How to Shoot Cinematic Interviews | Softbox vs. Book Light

What's up people? Welcome back. Thanks again for joining me as always. Today we're going to be talking about two different lighting setups for interviews.
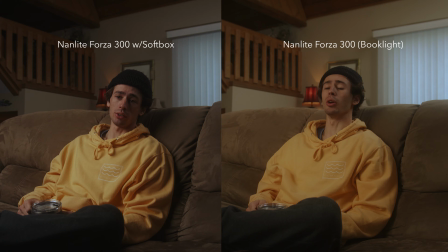Now the first setup is through a softbox and the second one is through something called a book light. So in regards to the book light, by no means am I here to tell you how to do it properly or effectively or perfect because to be honest, I don't know how to do it too well.
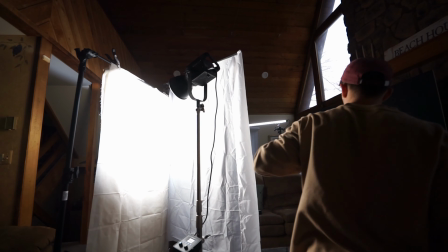This is something I'm still kind of new at. This is a new technique that I'm still practicing and learning and you'll see throughout this video especially in the behind the scenes there were a few
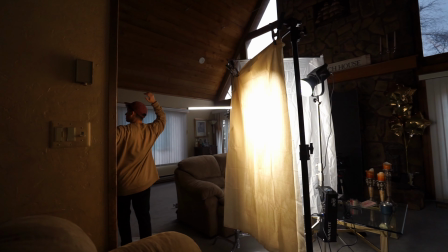things that I was really trying to work on and trying to get the kinks out of there were things that probably could have done better so again I'm not here to explain how to do it properly this is just me going through the process of trials and errors and learning and kind of comparing the two different lighting setups between the softbox and book lighting alright guys right now we're in the process of setting everything up we still have a
little bit to go basically once Carlo finishes up everything and we're ready to start the first interview I'm going to show you guys a little behind the scenes of what everything looks like. So here we go.
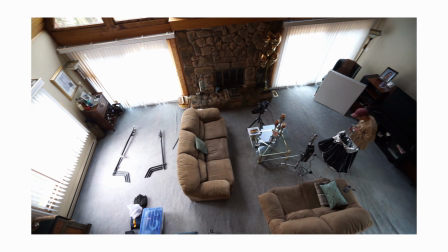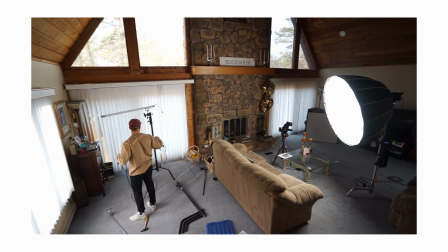It is real bright, but it's like soft. It's not like crazy harsh, but I still don't want to look at it. It's like one of those things.
So I went over to my buddy Tomas's house and we created this little interview setup.
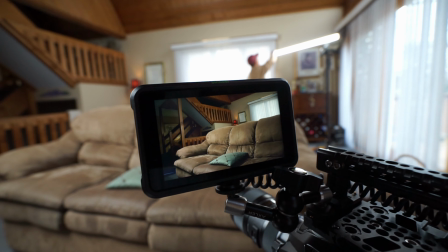Just before we get into the key light aspect, which is the main priority of this video, a few different aspects I want to go over that kind of stayed the same throughout the interview process, regardless of the different key light setups was on the right side of frame, I had that big V-flat neg board. So essentially, like last video, I liked that moodier look. So instead of using a bounce, I used a neg to kind of create more shadows.
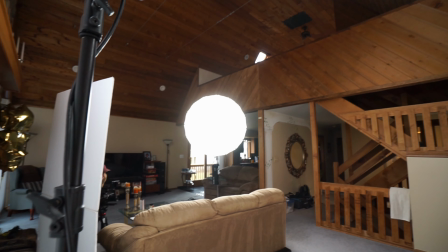Right behind that, I had my bicolor quasar tube set to 5,500 Kelvin to kind of match the daylight from the windows. I had that really high up to kind of give a little bit of a hair light back there. So something cool I want to mention is if you look at the window in frame, you'll notice that has a slight blue tint to it.
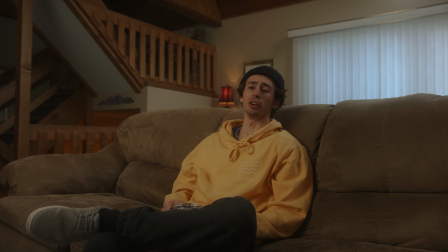Now, this wasn't natural. This wasn't from the windows or anything natural like that what i did was i had
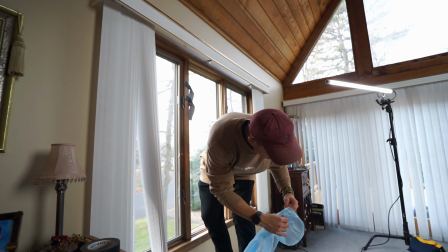two blue fabric shears that i bought off of amazon and i hung those up behind the curtains or the drapes or the whatever
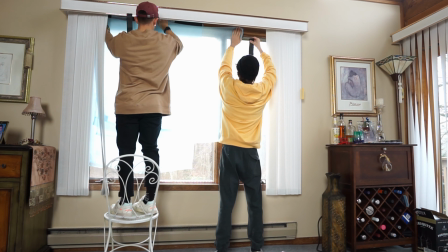the whatever you call those things i hung the blue shears up behind those just
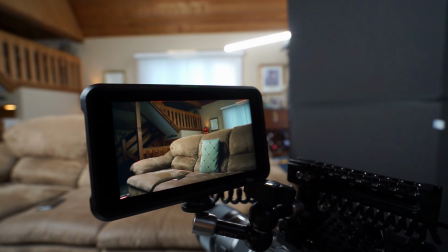to give the window a little bit of a blue tint and a blue hue i thought that complemented well with the warmth of the lamp and the warmth from the stairwell the last thing i want to mention is the stairwell back there. Now, a few months ago, I would have looked at that stairwell and said, I have no idea what I want. I'm just going to leave that the way it is. Just add the key light, the hair light, call it a day. Now, I really wanted to spice up the interview look and kind of created some depth to the image.
This is what we finally got.
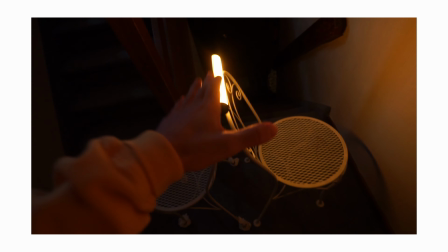Happy accidents. That's literally it. I was actually, I was actually falling off the chair, trying to tape it to the ceiling.
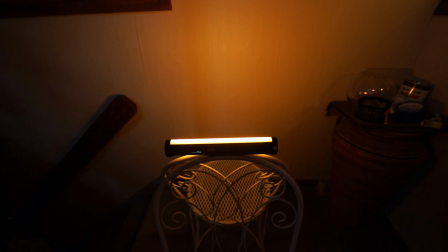And we got this kind of contraption going.
So the two lights that I used for the stairwell were the Mini Nanlite Pavotube and the Aputure MC. Both of those were set to a very orangey tint, saturation and intensity up to 100, because I needed to get the most amount of brightness out of that image.
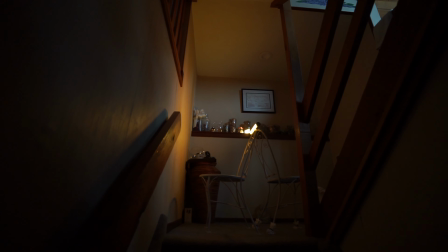And looking at the screen and looking at the colors from the stairwell, I really loved the way that this turned out, because without it, it would have been just a dark hole, boring in the background,
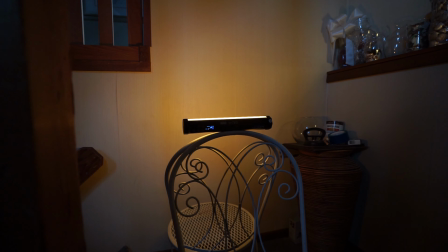but adding that orange and the warmth in the background just created depth and a little bit of interest that normally a few months ago I probably wouldn't have thought of
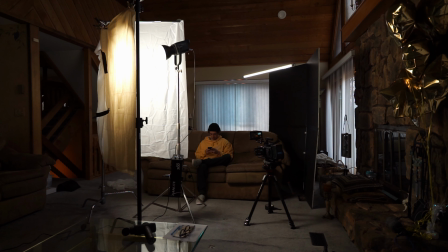but through practice and looking at references and inspirations I noticed that some of the top cinematographers are always looking to create depth in their image so that was something that I really wanted to try for this particular scene. Alright so now let's talk about the main subject the key light. So the main light that I used was the NAND Lite Forza 300.
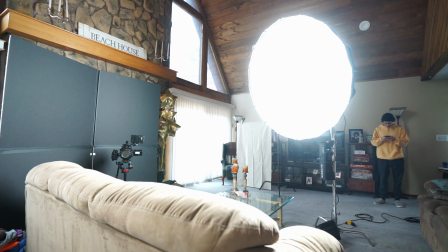Now this light is an absolute beast. I paired that with the Parabox softbox.
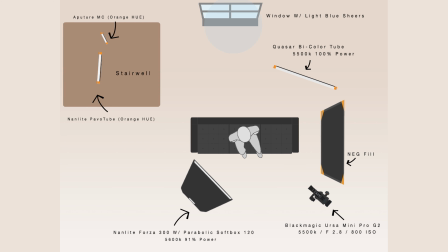This was the first setup that I have and normally for any interview that I do I use this softbox method and for a lot of shoots that I've been on it typically is something
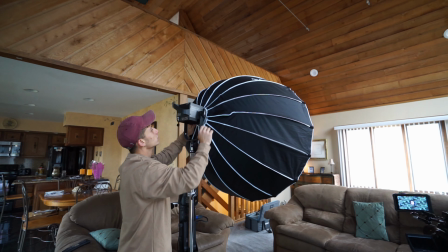similar.